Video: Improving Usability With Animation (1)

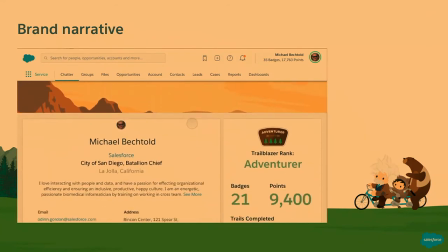In this case, we use real estate to bring in themes from Trailhead in a way that's non-intrusive,
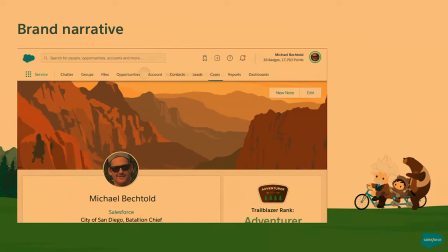but ties together the product and lets our users know they're always empowered to learn our product through Trailhead.
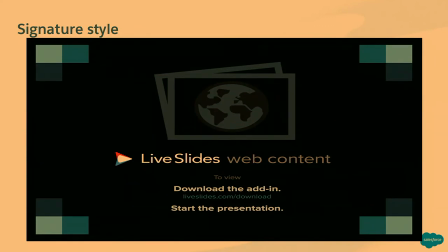This is an example I love of signature style through Google Material Design's Motion.
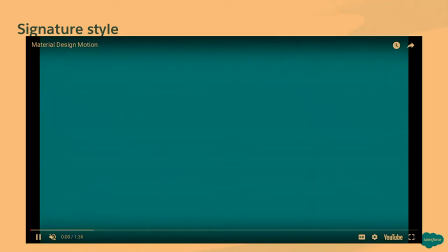And it's, okay, here we go. So Google Material Design, their design system,
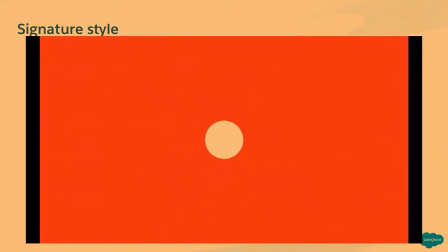uses really consistent timing tokens and signature movements so that when you look at the motion or the examples of animation, you can tell this is a Google product.
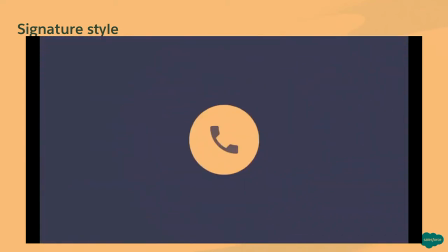This sort of consistent choreography has strengthened their brand narrative across their massive product ecosystem
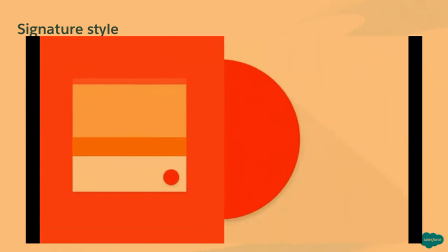and is a great example of how you can use motion to promote your signature style.
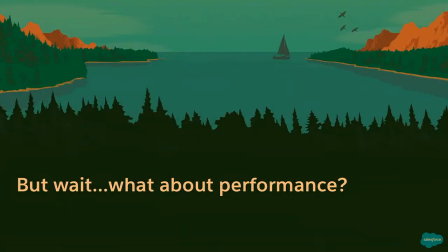But wait, what about performance? I'm an engineer. I know a lot of developers at Salesforce really are always like, why do we need animation? It's not performant. It's bad for our users. It doesn't belong in the enterprise space. And we believe that for a long time too.
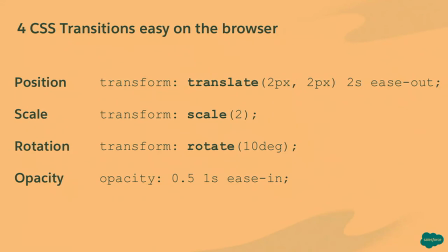But there are 4 CSS transitions that are really easy on the browser and have a very low hit to performance: position, scale, rotation, and opacity. The majority of the animations that I showed you in this slide deck use these 4 CSS transitions and will still result in over 60 frames per second rendering of your interface.
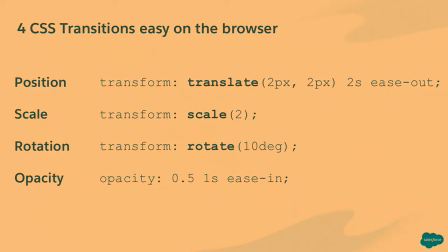So try to stick to these 4 transitions when implementing animation.
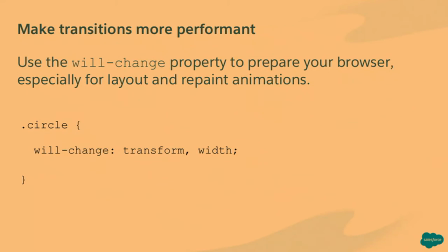Additionally, if you don't want to just animate those 4 properties, use the will change property to make your animations more performant. This lets your browser know what property you're trying to change, so the browser isn't constantly looking to update your screen.
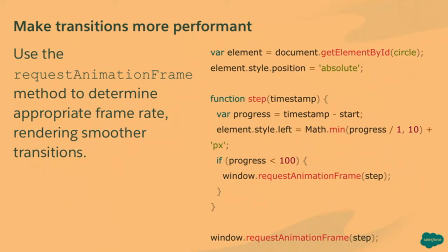If you're using JavaScript, use the request animation method, the request animation frame method to determine the appropriate frame rate for your browser. This helps you optimize for different screen sizes, the type of browser you're using, and will result in more fluid and smooth animations.
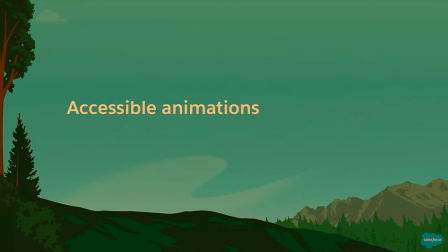Here at Salesforce, we believe that everyone should be able to equally use our product, and that's why we believe in accessible animations.
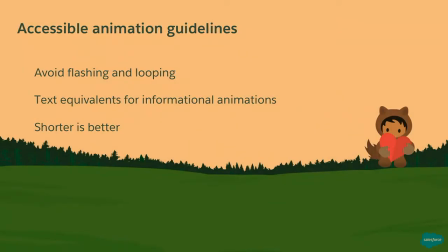To make your animations accessible, avoid flashing and looping, as this could have negative health effects on your user. Always provide text equivalents for informational animations so that if a user chooses to turn off animations, they still get that same information they would have had otherwise.
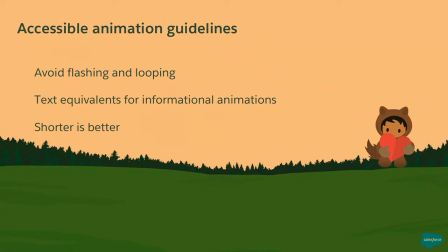And we always follow the rule that shorter is better. Try to stick to animations that are 2 to 3 seconds long. Anything longer than that could create a perceived lag in load time instead of an aid in load time.
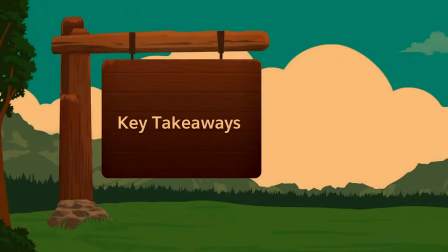So the key takeaways for today that I want you to leave with is that animation,
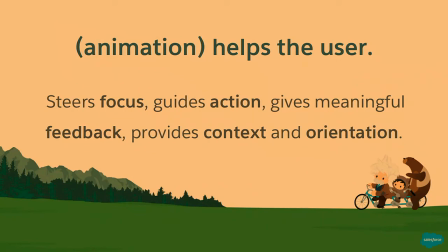whether you think of that as motion or kinetic interfaces or responsiveness, it helps the user. It steers user focus, it guides their attention, it gives them meaningful feedback and information, and provides context and orientation by creating a mental model of a product.
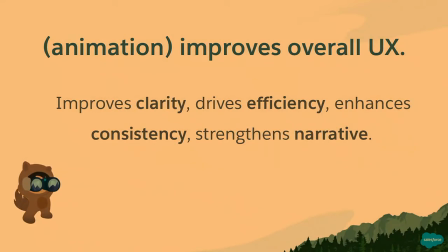All of this improves the overall user experience for your product. Tying those back to our 4 core design principles, animation can improve clarity, drive efficiency for your user, enhance consistency across your product ecosystem, and strengthen brand narrative.
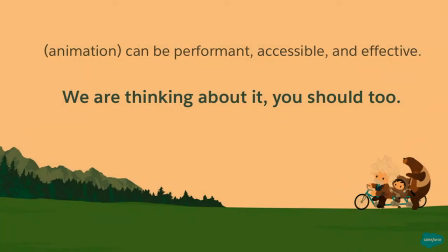Animation can be performant, accessible, and effective when following the principles of animation. We are thinking about animation here at Salesforce, and you should too when building out your products and applications. Here are a few resources to help you on your journey towards animation. First, the Lightning Design System animation guidelines.
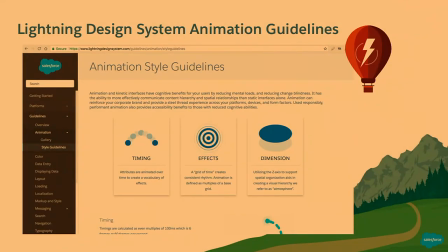If you haven't already, I strongly suggest you guys head over to Camp Design and talk to a few people about what we're doing on the design system to help you implement animations into your product. Visit our page to look at our gallery, our timing, effects, and dimension guidelines, and see what you can do with animation.
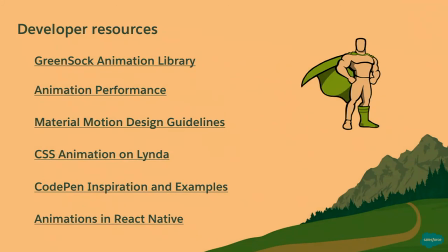Here are a few developer resources that I find really helpful. The first is the GreenSock Animation Library. It's a JavaScript library that optimizes your animations for different browsers and helps make them more performant. The second are a couple of animation performant guidelines, and I think if you see these slides online, you'll be able to click on these links.
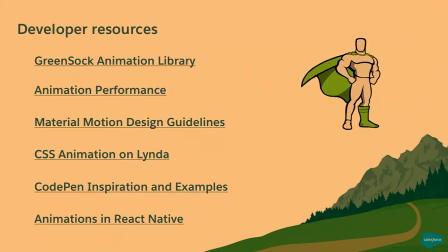A few CSS tutorials on how to make animations in CSS, and animations in React Native for mobile.